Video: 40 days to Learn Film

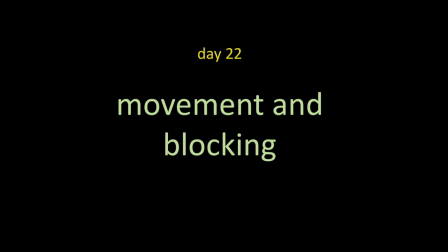5346s
If you look through your camera and you see a frame, how do you get people to move within the frame? Where do you put them? Close to the camera or far away? One of the greatest blockers in cinema was this man.
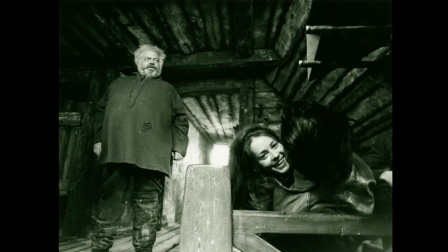5362s
There he is in the left. Orson Welles made Citizen Kane, of course. one of the most famous films in movie history, one of the most acclaimed films in movie history. And this is his film Chimes at Midnight. He's playing Falstaff.
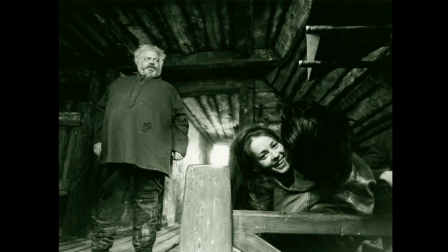5379s
And if you remember back when we were talking about the Z-axis and depth, look at the way those bits of wood in the ceiling are plunging into the distance towards that white, white light in the center. So already we've got something interesting here, a deep, deep space. And his big belly sticking out as if it's into the space as well.
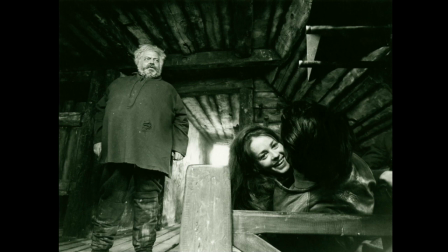5397s
But look where the camera is, so low, so very low. And there's Jean Moreau, center right, looking into the camera. It's like the camera is almost at the bed where she is with the other guy. And that kind of, the way that Orson Welles would create this space,
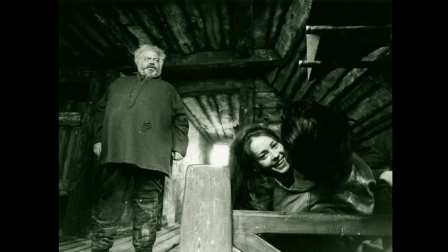5416s
because he directed this picture as well, and put the camera so low and give us this massive foreground, that bit of wood, and that beautiful plunging background. Where did his visual ideas come from?
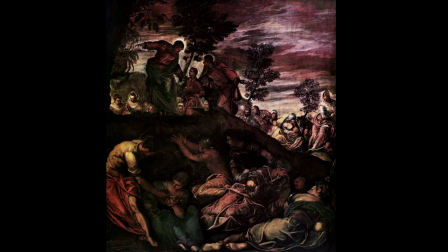5428s
Could it be from this? This is the painter, the Italian painter, Tintoretto. And look at her in the bottom right. Look at the way her bum is sticking out.
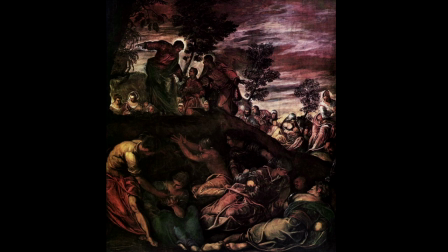5440s
Look at the camera is at her feet. And then look above, and there's the sky and the trees and all that other stuff. Tintoretto, if he had a camera, and of course he didn't because he was painting way back hundreds of years ago, he would have plonked it at the feet,
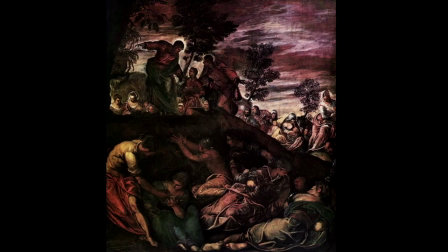5458s
at the bed, at the people lying on the bed, the way Orson Welles does.
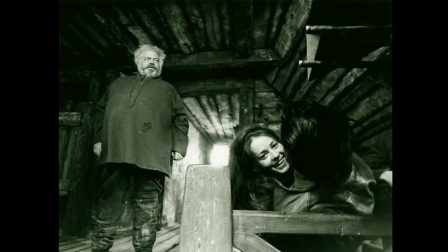5463s
Back to that image. So that's what staging is in a way. Where do you put people in relation to the camera? How do you film the scene? How do you dynamize the scene? How do you fill it with fury? One of the best people at doing this was this guy. Choi Hawk. That's how you pronounce his name. It looks like Chu Hark, but it's Choi Hawk. Great, great Hong Kong director.
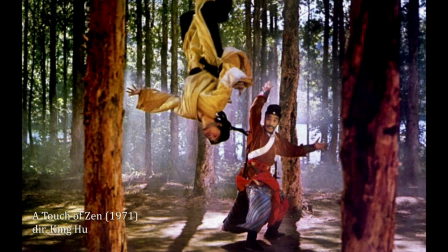5493s
And one of his heroes made this film. King Hu directed the film. It's called The Touch of Zen. And if Orson Welles and if the painter Tintoretto were locking the camera down close to the ground, this is something like the opposite.
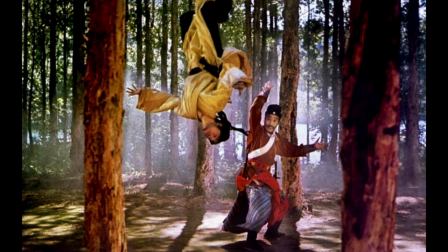5513s
This is assuming that there's no gravity. Look at her upside down, defying gravity. Remarkable image. Remarkable filmmaker. And after staging, what might we jump to next unexpectedly?
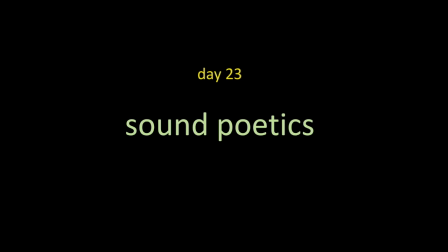5534s
What about sound poetics? You didn't know that was coming, did you?
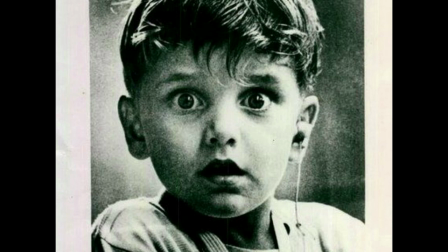5541s
Have a look at this boy. Look at the startled look in his face. What's the story behind this image? The story is that this boy has been deaf all his life. And then, if you look at, there's a wire going up to his ear.
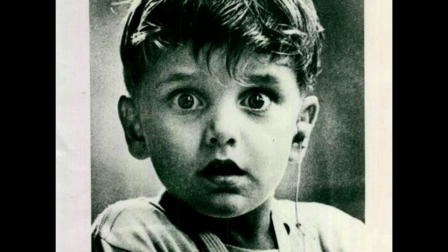5560s
This is a photograph of the first moment when he hears. The first time that sound enters his brain, enters his emotions.
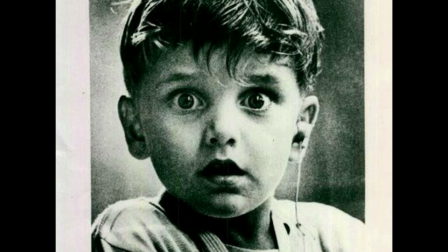5573s
What a beautiful image. The shock of sound. Who's been best at sound in cinema?
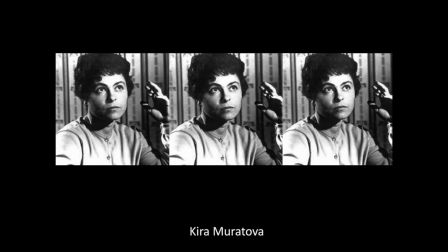5585s
I would argue Kira Muratova. We've seen her work before. You remember the big focus pool? Here she is again, Ukrainian, Russian.